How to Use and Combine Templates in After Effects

Got really busy, life got kind of in the way, so hopefully I can release that soon.
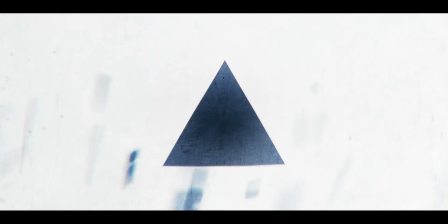252s
And by the way, the people featured in the intro logo, this was just for like a test pilot animation thing.
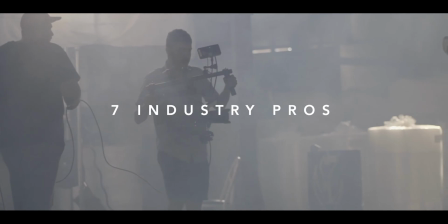258s
It's nothing official, so hopefully they don't care that they're featured in this, but regardless, they're super talented people, whether I get to interview them or not. So I'm gonna leave their Instagrams in the description, because they just make cool stuff and I think you can learn a lot from them. So shout out to my friends, Hunter, Bree, and Kevin. They're the people that are featured in that video. So just wanted to put that side note. Hopefully the podcast will be coming out. It'll be sharing different perspectives. And if you are interested in that, or if you care for me to start a podcast, let me know in the comment section below, because I've postponed it a lot. I'm a little scared, but just let me know. But that's not what this video is about. Let's get back on the topic.
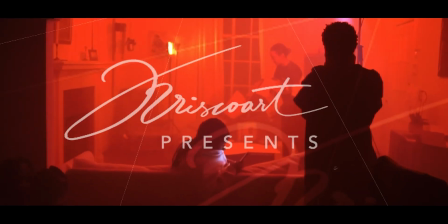294s
And again, these sort of different mirrored sides the way that this slideshow is presented and the way that it also ties in to the end logo,
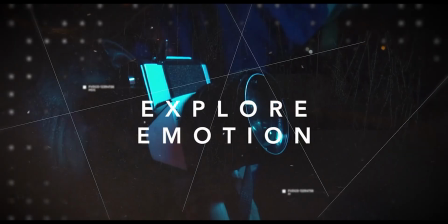301s
now you start to see how it really makes sense with the theme and the goal of, in this case, the podcast. And one more example of this that I'll show you is the intro that I did and the trailer for the lighting workshop that we did with Aperture.
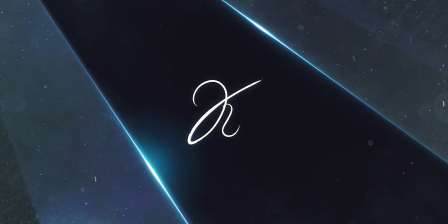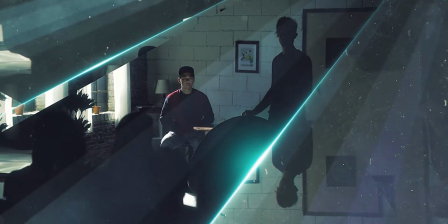326s Sometimes, even if you don't have a light and you just have sunlight, this is a great way of shaping things.
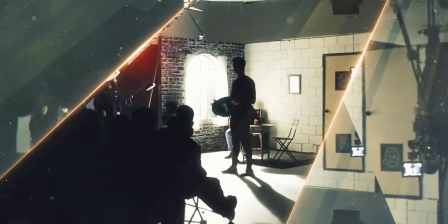331s If you're dealing with one light, that's one of the challenges, to make sure that you're directing it where it needs to be.
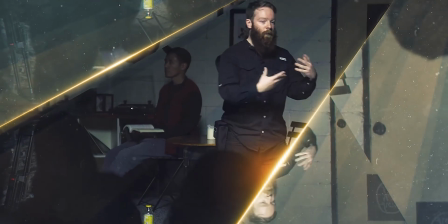339s So if you're balanced and you're going to cover, the bulb is going to appear white.
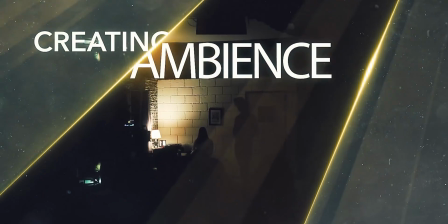346s If my key is at one point, how much fill do I have?
Going into it, I knew that I wanted sort of these light beams to kind of, you know,
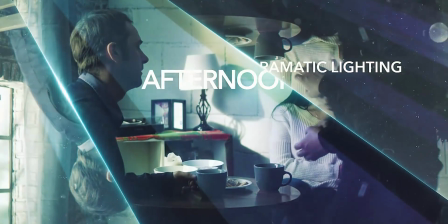357s
shed light on a topic or on an instructor saying something interesting as a way of introducing them.
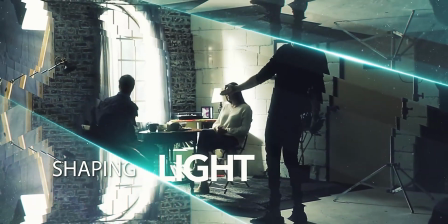362s
And I found the perfect template for this. This is what it looked like originally.
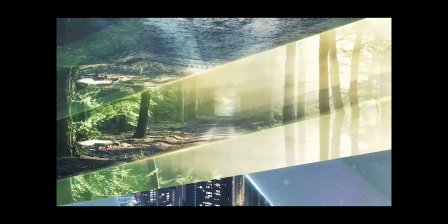366s
So didn't have to modify a whole lot for this one because it already really worked into what I was trying to do.
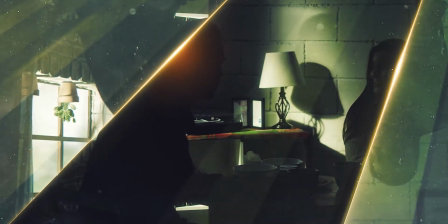372s
So it was just a matter of changing the text, you know, adding the right B-roll, and I was good to go. A big side note that I'm kind of skipping out on in this video is all the sound design, the music choice, you know, the type of editing that you do within the B-roll clips. All this stuff also really elevates the way you present things, you know, even within a template.
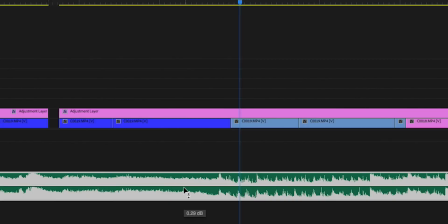389s
But that is all stuff I've covered tons and ton of times. So if you're interested in any of that, I'm gonna leave some links in the info card about sound design,
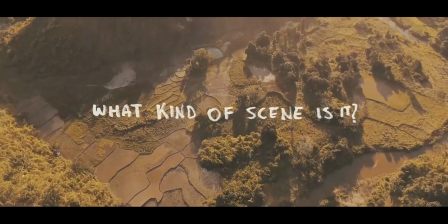397s
about anything that could help with just spicing things up editing wise and sound wise. But let's get technical, because I think you get the point.
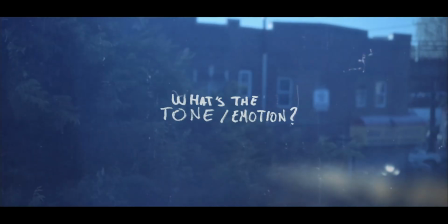404s
It needs to make sense thematically, you need to contextualize with the story or the brand that you're trying to represent,
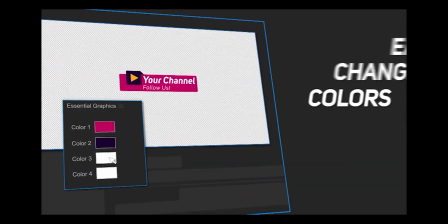409s
and animation, choice of template, backgrounds, colors, they should all reflect that. With that out of the way, let's actually jump into After Effects and let's see how we can start to modify and combine things.
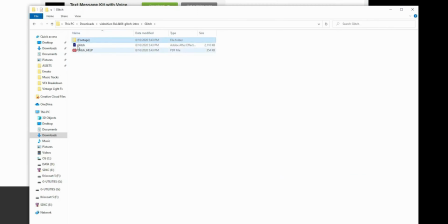421s
So you've picked your template, you've downloaded it, you've unzipped it. Now you can open it in After Effects. And by the way, when you open a project file that was not created by you, chances are it was made in a different version of After Effects, maybe on a PC if you're using a Mac or vice versa.
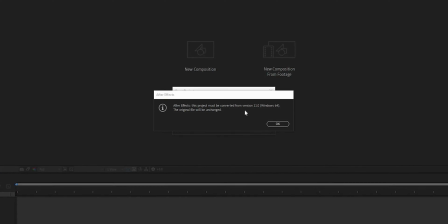435s
So when you first open it up, it'll just give you a message that says it needs to convert to template.
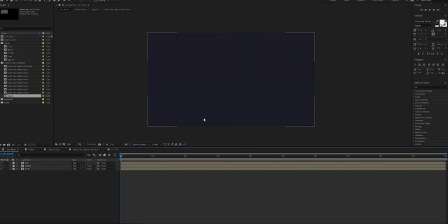440s
That'll probably happen, but no worries, just click OK and you don't have to do anything. And then with the project file open, you are ready to go. Now I'm gonna really speed through this because I know it's super basic stuff. I don't wanna lose you guys, but I wanna make sure that everyone's on the same page.
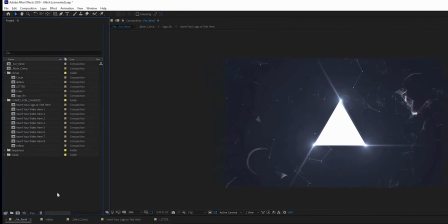452s
Most templates are set up with their compositions and their scenes, you know, their main stuff that you wanna open and modify. They usually place that on the left-hand side under the project panel. That is almost the menu of the template in a way, and you can sort of start breaking things down from there.
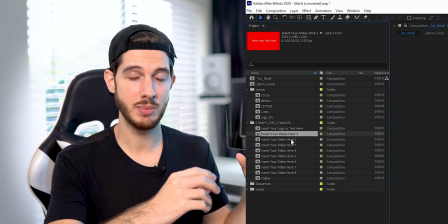466s
You can access, you know, different titles, maybe different compositions that were made for different animations.
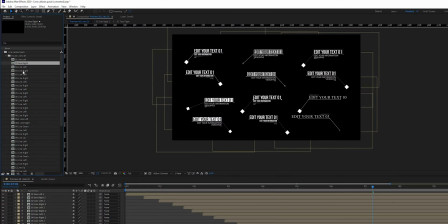471s
And as a side note that I'll say here, once you find what you're looking for within the template, my recommendation is find what you need and delete everything else.
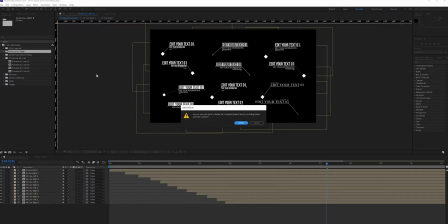479s
Because honestly, when you're dealing with other people's workflows, other people's way of labeling and organizing things, and especially in a template, which might have a lot of options for similar things, once you find the things that you want,
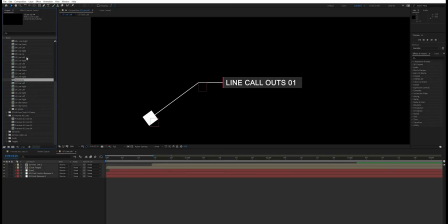492s
delete the rest because it'll declutter your working space and it'll make things a lot less confusing. So that's my pro tip for using templates and starting off, and it'll save you a lot of headaches later on.
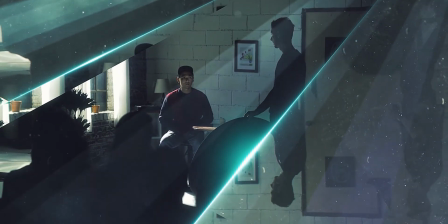503s
So now that we're set up with the basics, it's time to have fun.
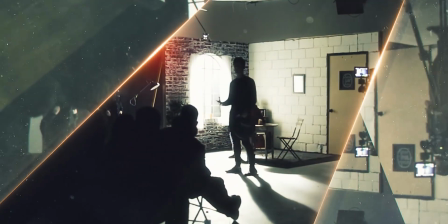507s
We can modify things, we can combine things, and just like you would import this project file into your own project,
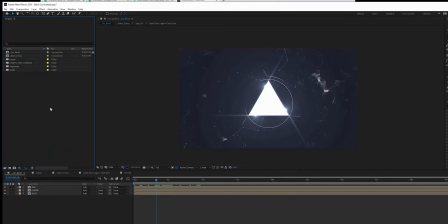512s
you can import other project files from other templates into whatever project you have open,
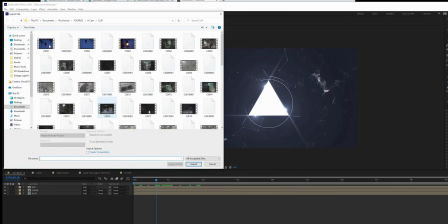518s
and that's how you can start to combine elements from different templates. For example, you can grab a title from one place and, you know, a slideshow from another, and you can put them in the same project file in After Effects. All you have to do, go to your project panel, right click, hit import, or you can go under file and import and just select the project file that you want to import. And that's it. So if you want to combine multiple elements from different projects, that's how you do it. But now I want to take things a little bit further and I want to show you how you can apply some very simple effects, just some very simple steps that I take in sort of enhancing the starting point that I have with my templates.
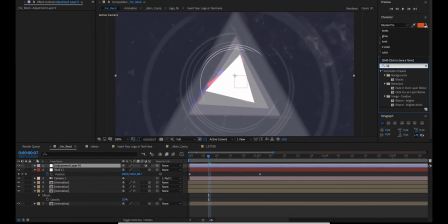554s
So I'm pretty sure you're going to be able to apply this for a lot of the templates that you modify, but keep in mind that these are little tricks and things that I do,
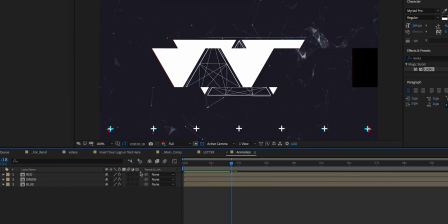560s
but you know, it's for my style. So the first thing that I like to do is get familiar with the template, of course, explore it, dive deep into every layer,
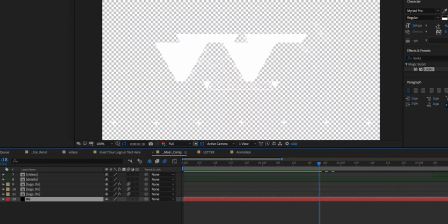568s
pre-comp and all that, and just figure out how it works and what things you can change in it.
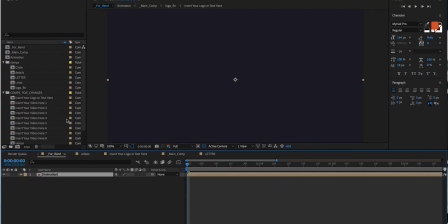572s
Once you're familiar with that, depending on the type of animation, what I like to do is kind of pre-compose the whole thing, or maybe just go to the main composition and then just duplicate that.
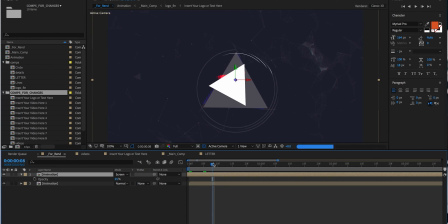583s
Maybe even a couple of times, get a little crazy, and then make it a 3D layer. And now you can sort of separate those layers out in 3D space.
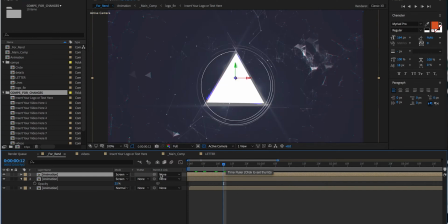591s
And this is great because what you can do now is not only add, multi-layer complexity. So these different elements appear to have a new form of parallax, and it just looks more complicated because those animated elements are now duplicated.
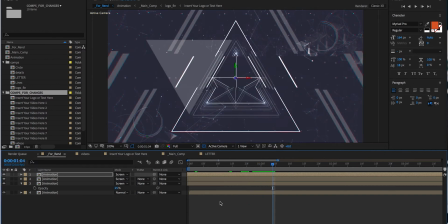607s
So they add more detail, I guess. And then to kind of highlight movement in that, you can create a camera, a 3D camera with an After Effects. And what I like to do here is also create a 3D null so that I can control that camera.
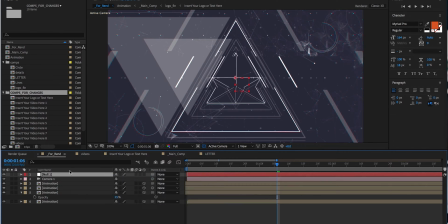619s
And all I have to do that is to just parent the camera to that null object. Now I can control the position parameters, the rotation of the null, and it'll affect the camera,
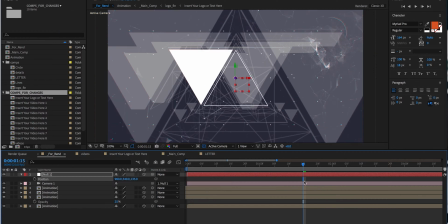628s
which it's always a good thing to do because I always just get confused with the camera controls themselves.
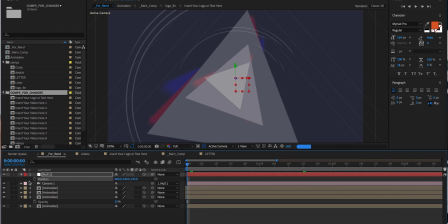633s
I just like to have a null that makes it a little bit more clear.
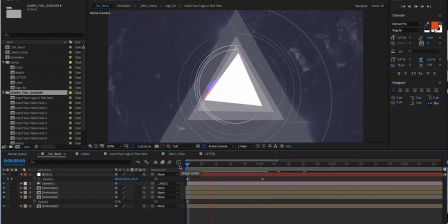636s
So now you can animate the null and the camera in turn, and then you can really get some nice push-ins or push-outs or whatever you wanna do.
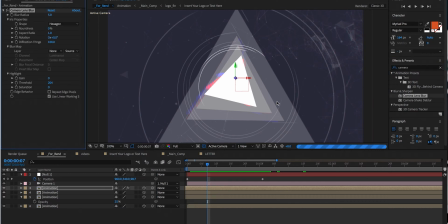644s
Then what I like to do is add some blur effects to those layers. This is just a cheap and easy way to do fake depth of field, essentially. You can control this within the camera settings, but again, if you can do it quick and easy and just drag a camera lens blur, if it works, it works, so I do that. And then I'm gonna create a new adjustment layer with another set of camera lens blur.
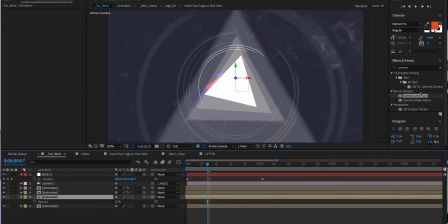663s
And this is more to give me sort of a vignette of blur, you know, just around the edges.
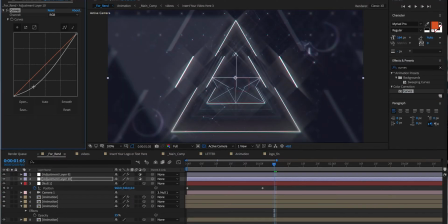668s
And then from here, I mean, of course, this is all preference, but I like to add some color correction,
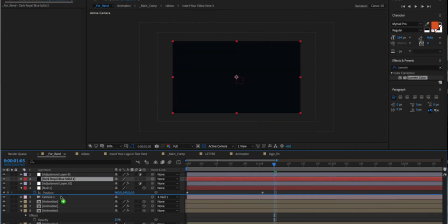673s
some color grading to just add a little bit more punch to the template, add a little bit more contrast maybe. And then another final thing that you can do, again, you can get crazy, go into third-party plugins like Magic Bullet Looks.
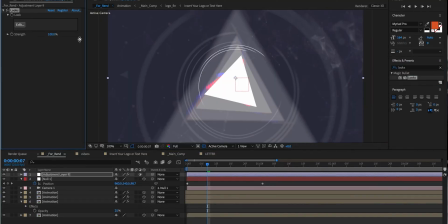685s
You can add some chromatic aberration in there. You can add some diffusion maybe.
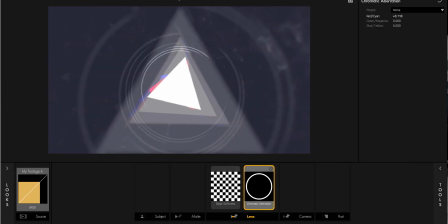690s
And also I like to renoise these templates with a little bit of film grain.
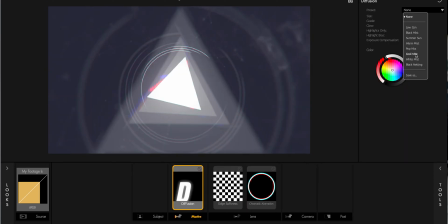695s
This is a cool tip because when you get VFX, when you get templates, anything that was made from within the computer,
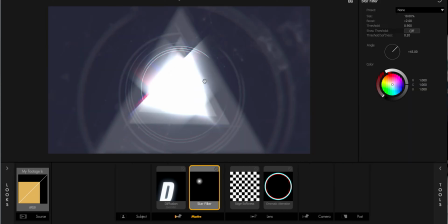702s
it is missing all the imperfections, all the defects that you get from filming the real world with a camera.
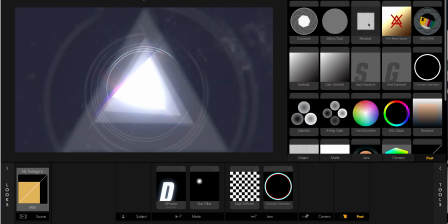708s
So, you know, adding a little bit of noise and makes things a little bit more imperfect. Same goes with the chromatic aberration and a little bit of the diffusion and the highlights.
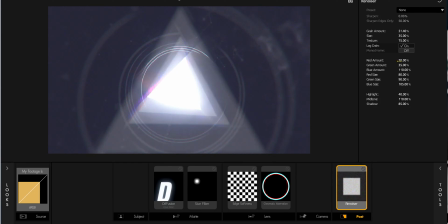716s
It gives it more of a real feeling. I don't know, but I like to do that.
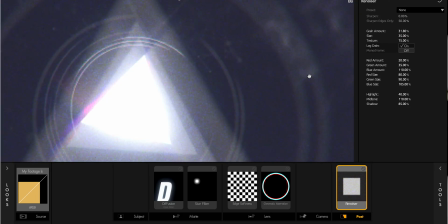722s
And it also helps to kind of glue things together. Speaking of that, another extra step, but why did that come out like that? Oof.